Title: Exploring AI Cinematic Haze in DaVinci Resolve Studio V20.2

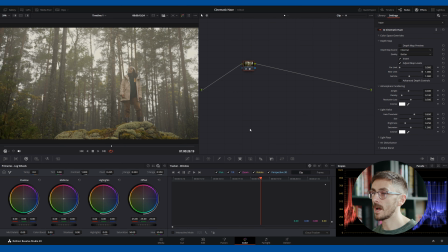So we have air light. In this specific example, it's how much influence the fog is having from the lights within the scene. Of course, for this specific angle, we're pointing upward towards the sky. There are no lights, but we do have these highlight regions.
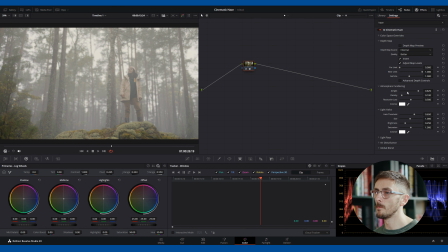So if I were to increase this, we can see we kind of get more of a bloom where there's a diffused look to the fog. But I think it's a little bit too artistically influenced here rather than a more natural approach to the haze.
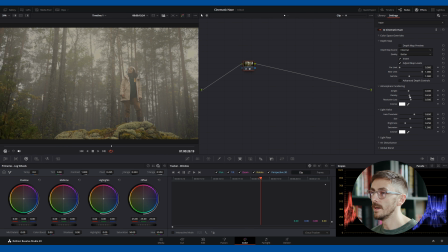So let's remove this. Then we have the density of the fog. Again, going to increase how dense the fog is. And underneath we have resolution loss. Now, one thing that 2D overlays don't necessarily have is the intrinsic values
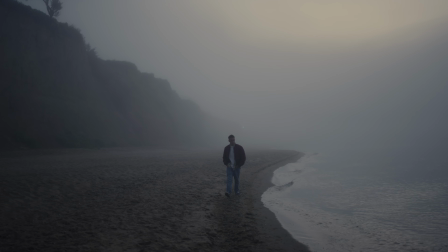that you see when you're actually in a fog blanket. And they are a loss of saturation, exposure, clarity,
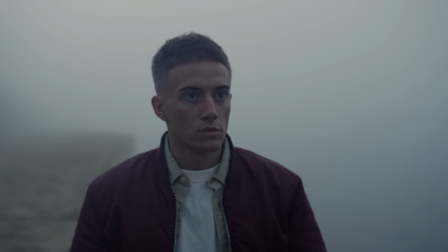visibility, and more so the further you look into a fog blanket, because you have those particles that start to become quite dense.
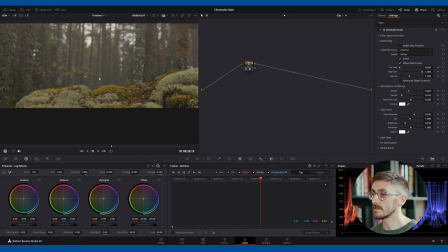Now, with this tool, what Resolve is doing,
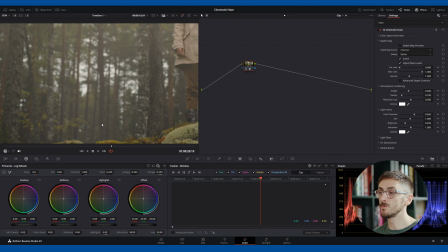it's reducing the clarity of the objects in the distance according to the depth map.
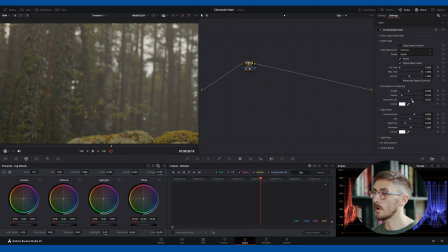So if I start to reduce the resolution loss here, we can see that the objects in the background fall in and out of focus even further.
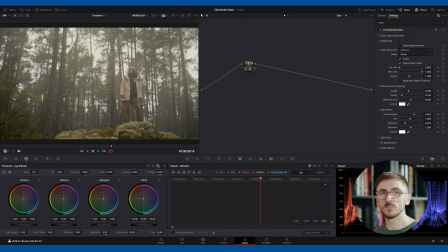In most instances, from playing around with this so far, I think just keeping it where it is a pretty good standpoint.
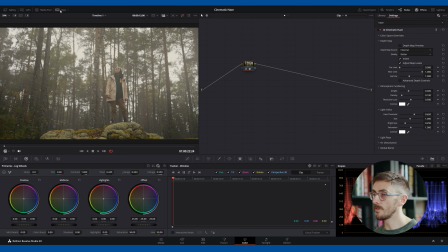And underneath we have light halos, but for this one, we're going to jump over to a clip I prepared earlier.
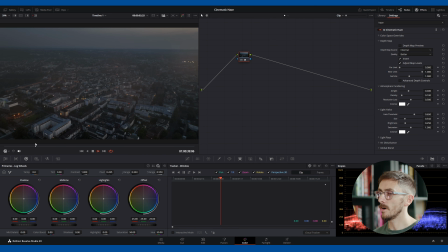So we have this cool aerial shot with the haze added of a German town that I've downloaded from the Storyblocks library, and we've introduced our haze to make this more of an ominous crime thriller opening.
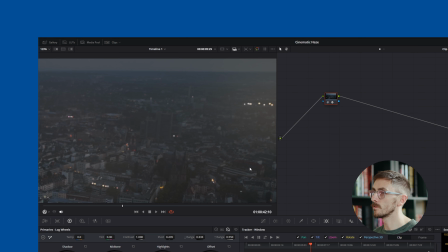And if you have a look in this shot, especially if I start to zoom in towards the back, we can see, and if I knock this node on and off,
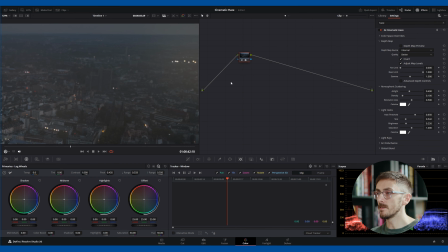how the haze effect is having a direct manipulation onto the lights themselves.
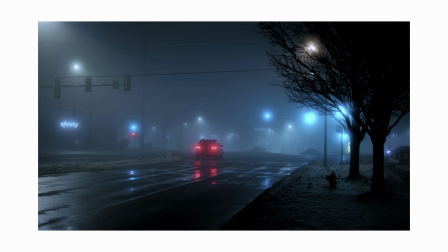Because if we think about it, that's what happens in real life, right? If we have a look at photos of fog, especially ones where there's, traffic lights or street lights,
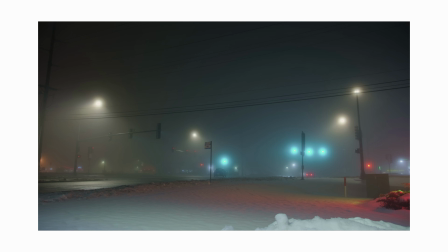we can see how those light waves bounce through the atmospheric particles of the fog and illuminate those particles that surround the light.
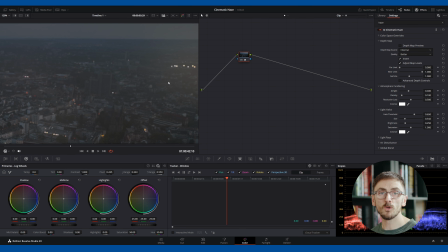And this is what's happening here. And the light halo control parameters are just this, where we can change the size or maybe introduce a certain color to these lights. So this is something that's going to be very scene specific, not necessarily a parameter you're going to be touching all the time, but it does allow you to further manipulate the lights of your sequence without actually isolating them through the use of a mask or the color picker.
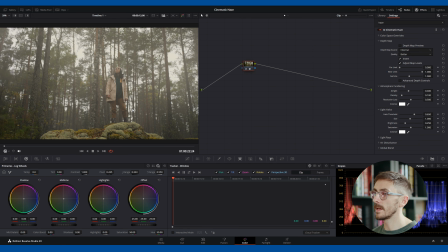With that said, let's jump back to our lady in the forest, and underneath we have light rays. Okay, so in classic director fashion, we have received an email, and in fact, the placement of this shot is going to be used later in the story when they've walked through the forest victorious after their battle with the dark forces, and they want to show that thematically and visually. How can we do that? Light rays. If you've ever seen a John Woo film,
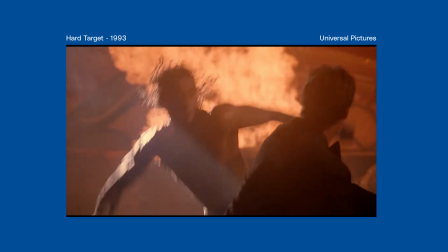you will know what's the point in using haze if you're not going to use light rays.
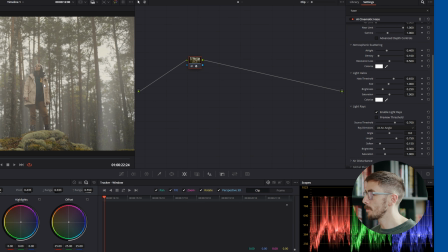So all we do here is we enable the light rays and we change to from a location.
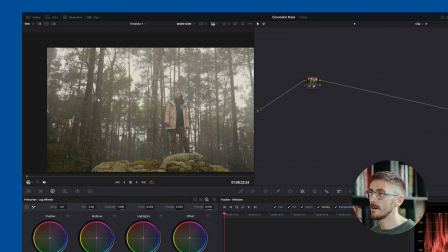And up here we have our icon,
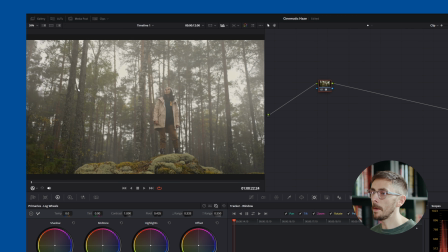which we can drag along the viewer and pinpoint exactly where we want the light rays to come from.
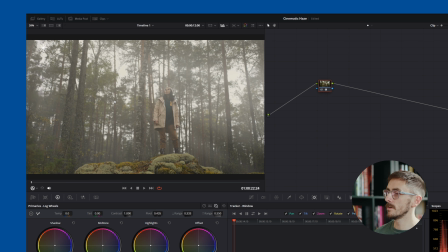I think in this instance, I'm going to say over here on the left-hand side. I think it kind of lines up with the real life shadows.
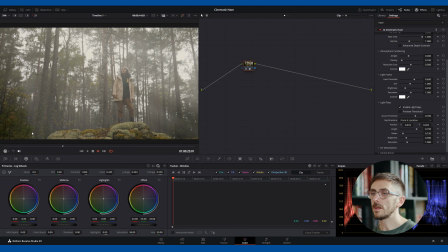And if I click play, look at what happens. The light icon and the directionality of the light rays does not follow the scene. So in order to do this, we first need to add a tracking point for the Resolve FX to follow.
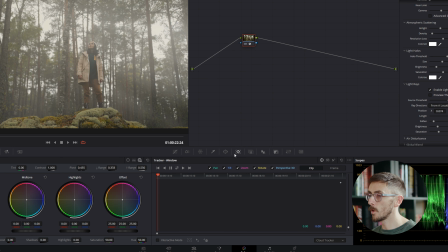So all we do is, if the tracker window is not open by default, it's this one in the dead center.